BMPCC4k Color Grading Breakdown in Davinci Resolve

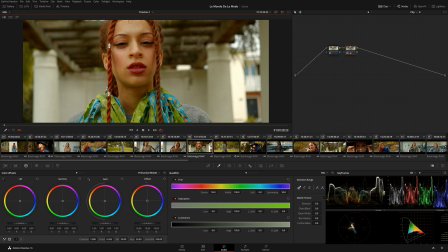However, if I'm going to render this clip right now, we're gonna see everything we see on the screen basically gonna be final so as far as the color
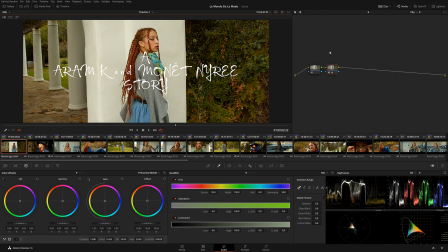grading everything was very simple straightforward what you can see here that the only adjustment i've done was pretty much just adjusting the offset if i'm
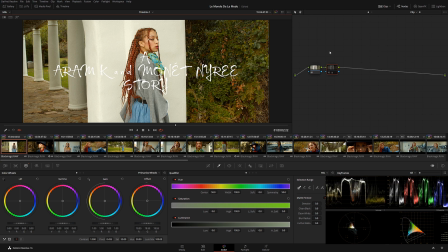gonna go before and after really quick we can see that originally it's a little bit too bright
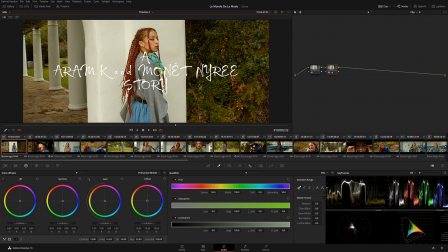so what i've done using offset wheel i kind of dropped the exposure a little bit
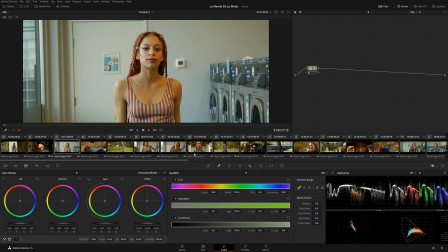and made everything basically uh normal normalize the exposure for example in this shot i have absolutely nothing going on it's just a straight origami lot on top of it and we already got that nice cinematic look
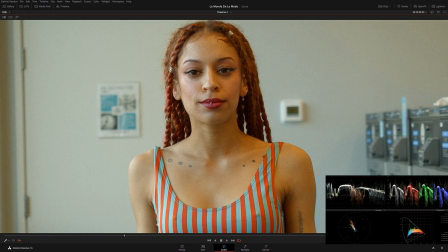of this very nice very nice colors kind of alexa looking very
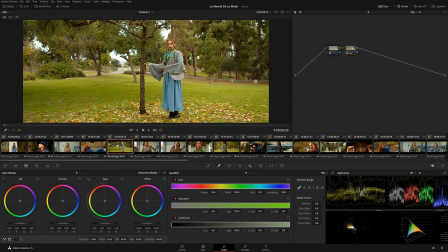cool so most of my colors how i did that was entire thing only
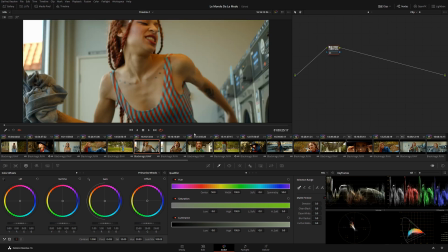thing i was adjusting just exposure and these shots again nothing was
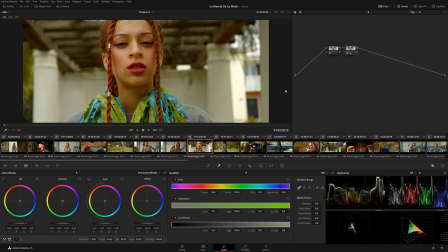adjusted this over here exposure this one
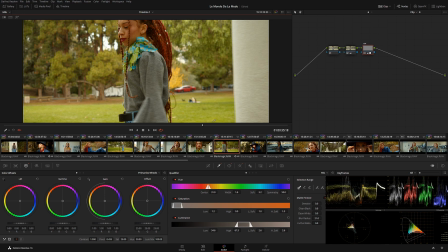i had to do a little bit masking on the car because that dutch challenger i believe on the back uh it was so saturated the the red color of that car was so kind of weird i had to bring it down a little bit with the
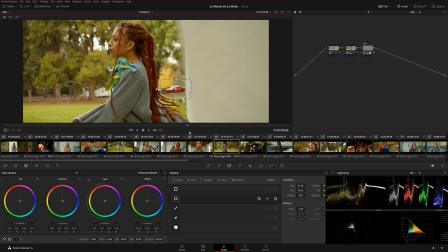mask and i tracked the mask so we can see it's sort of there muted a little bit
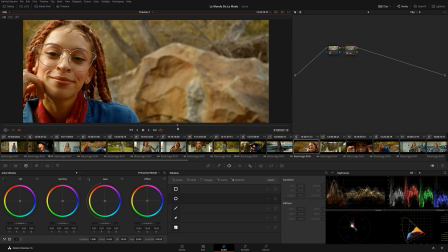okay uh as far as these shots over here again same thing nothing really extreme
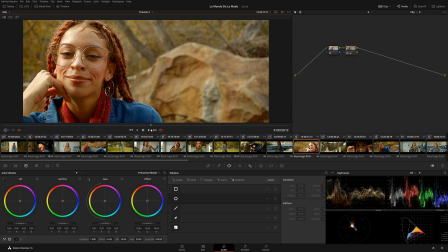over here as can see originally was a little bit too bright for my flavor so i brought everything down and made
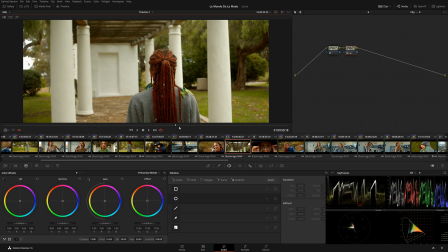it look very nice and cinematic with that origami lot here is the same thing we can see basically
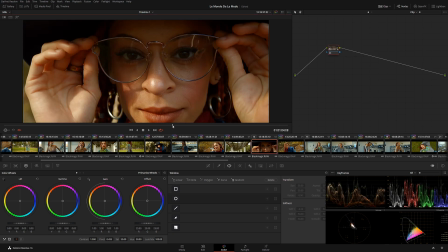everything just an exposure uh in this shot for example nothing we see just a pure lot
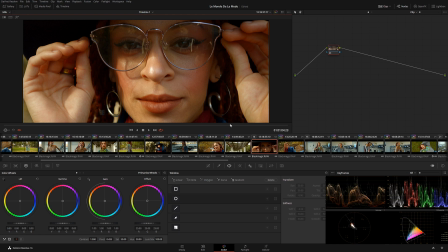by the way i did design this lot to make kind of look like alexa very high end
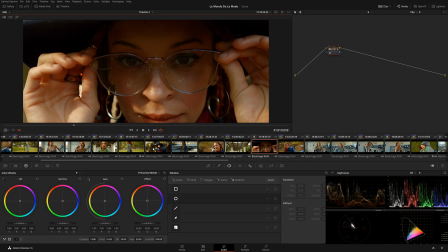so you can see yourself the colors look very nice and rich
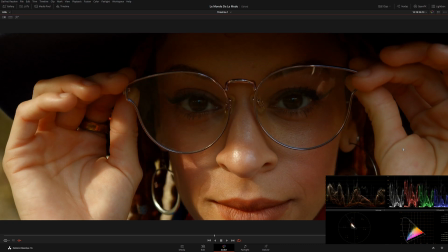so very fantastic how black magic camera can actually deliver
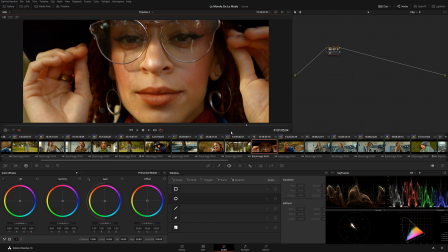this kind of image to the masses for such a low price i think it's
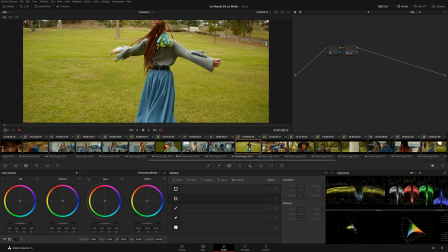unbelievable so for this project basically there's again nothing really crazy going on everything i was doing just straight up offset there is no secondaries
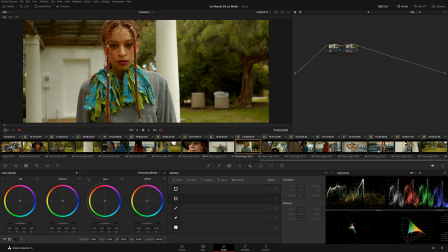or anything like that it's all very straightforward so now I'm gonna switch and show you how I did color grading for the last in time and last in time
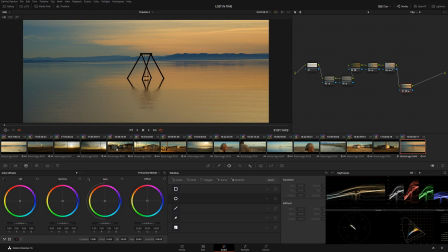have a little bit different approach over here I have to
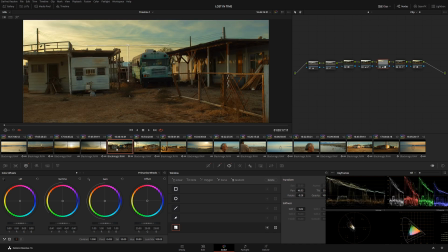do a little bit a little bit secondaries and a little bit noise
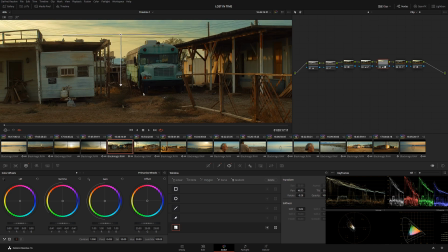reduction in some shots for the reason that i was gonna add well i actually added a little
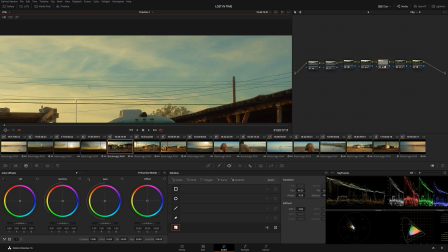bit of grain and in my experience especially with the black magic camera
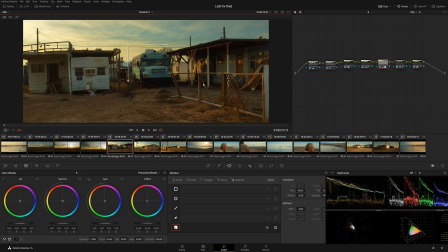we can see a little bit fine grain over here whenever you want to add grain later make sure that you're working with the cleanest
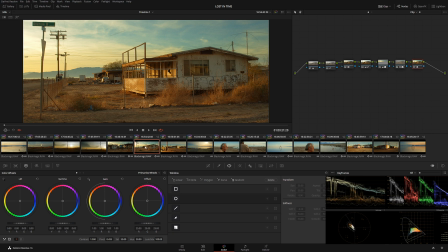file because black magic footage is very notorious for having a lot of chroma artifacts Anyways,
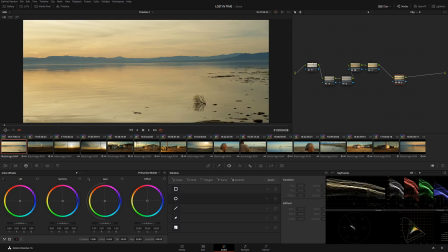to the actual grading. Again, grading over here is pretty straightforward.
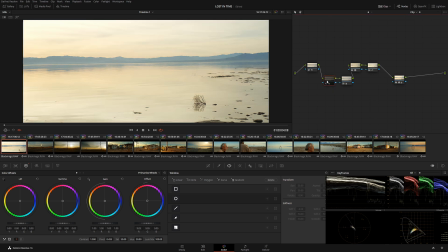There is nothing really extreme going on.
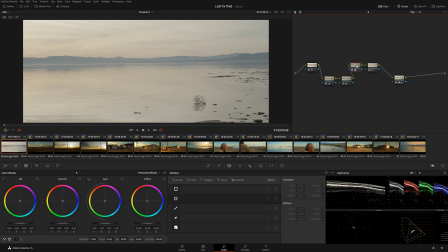Again, I was using my origami lot over here to convert log into nice rec 709.